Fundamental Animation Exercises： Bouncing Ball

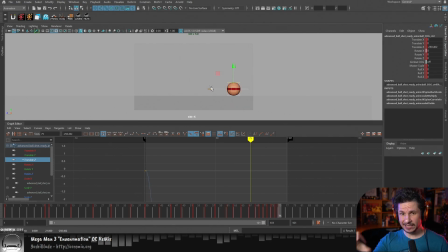[24:50]
There we go. I want it to end on this specific position right there. And now we have our curve. And you'll notice that I have just a key at the beginning, a key at the end. Now, one thing I don't want here, in terms of timing,
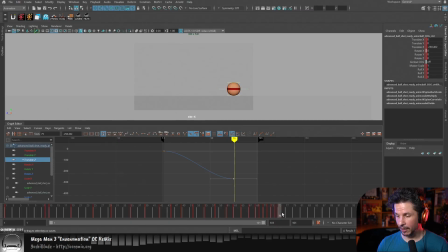[25:03]
is for the last bounce of this ball to happen the moment that the ball stops moving. So I'm actually going to have that ball keep going here. The frame, let's go 97 since we've got all of this time here.
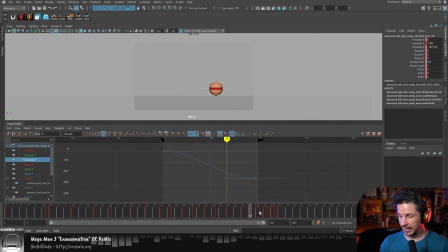[25:19]
Right there. So now that ball keeps going all the way through there. So it stops bouncing and then we'll get a little bit of a roll in there. Great. So let's watch this. Okay, cool.
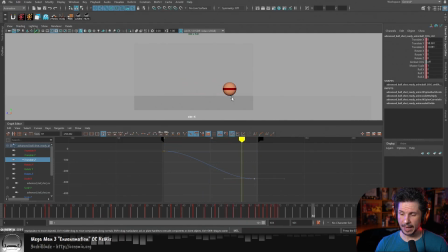[25:36]
There's something wrong with this ball. And many of you can probably see it. It's starting slow and then speeding up mid-jump or mid-roll. How is it doing that? How is it gaining momentum in the middle of an action? You can't really do that.
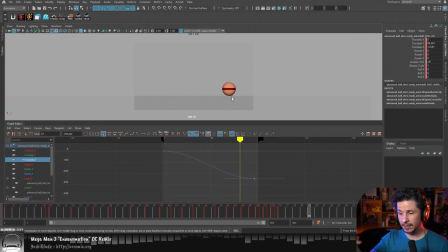[25:55]
If you imagine someone's tossing this ball and it starts bouncing, the fastest movement is going to be at the start when the character tosses the ball. It's not going to speed up in the middle unless someone added a ton of spin to this ball.
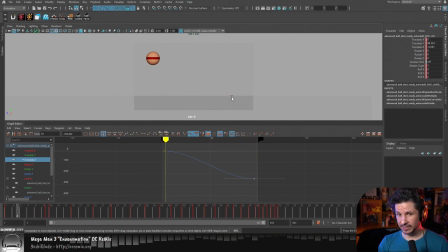[26:10]
So this is where we go back to that first assignment. What do we want the curve to look like? What do we want to have happen? We want the ball to start fast and then slow down. Well, if we think back to what we want those curves to look like,
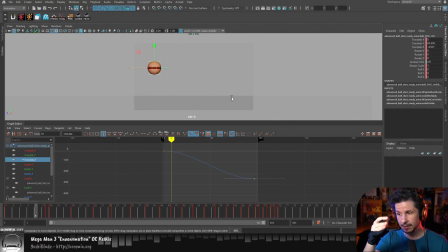[26:27]
that means we want something vertical, fast, that then flattens out, slows down. Translate curve here. I'm just going to do this. There we go. Fast, slow. If I want a little bit more control, it's nice to add an extra key in the middle.
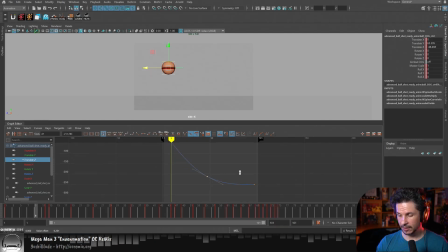[26:46]
It just gives you a little bit more room to refine things right there. But now let's take a look at our ball right there. There we go. Translate Z is done. Goes forward. Very nice.
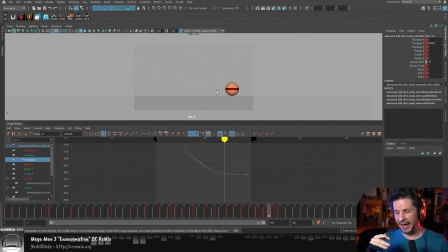[27:04]
But let's add a little extra. Let's have a little bit of a roll back in here. So it goes forward and just kind of eases back. So I'm going to go, let's say 93 here. I'm going to set a key.
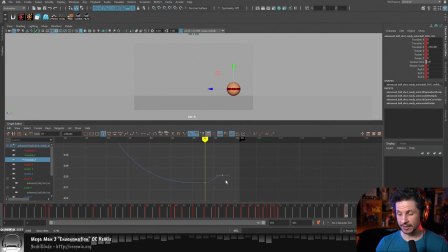[27:18]
And I'm just going to bring this back up here. So again, thinking of our curves from last time, we have a change in direction. The curve was going down. Now it's going back up. That just tells us that the ball is now reversing direction. It was going screen right. Now it's going to go screen left ever so slightly.
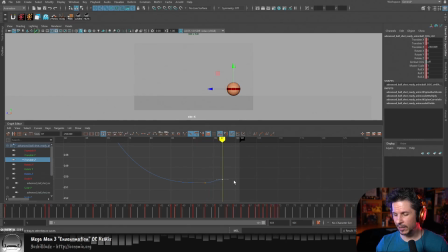[27:35]
And I want it to feel it more than we see it. So like just the tiniest little bit there. And then let's make sure that we don't hold too much here.
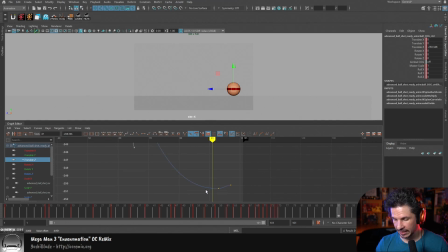[27:50]
So what we don't want is this curve on this side to flatten out. So let me just exaggerate that. So how it's very flat here, that's going to make it weird that it then rotates backwards if it came to a stop for so long.
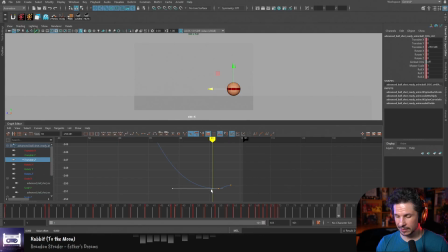[28:04]
So I want it to come to a nice ease right here, but not fully stop. So something like this. Let's see how this feels.
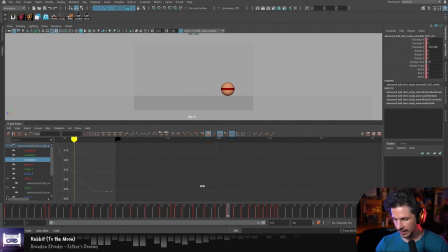[28:21]
Little bit of a hitch right there. So I'm going to go in here.
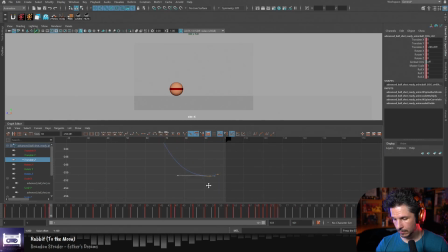Little bit smaller. Again, I want this. There we go. Just feel it more than we actually see it. So if we look at this here, full screen.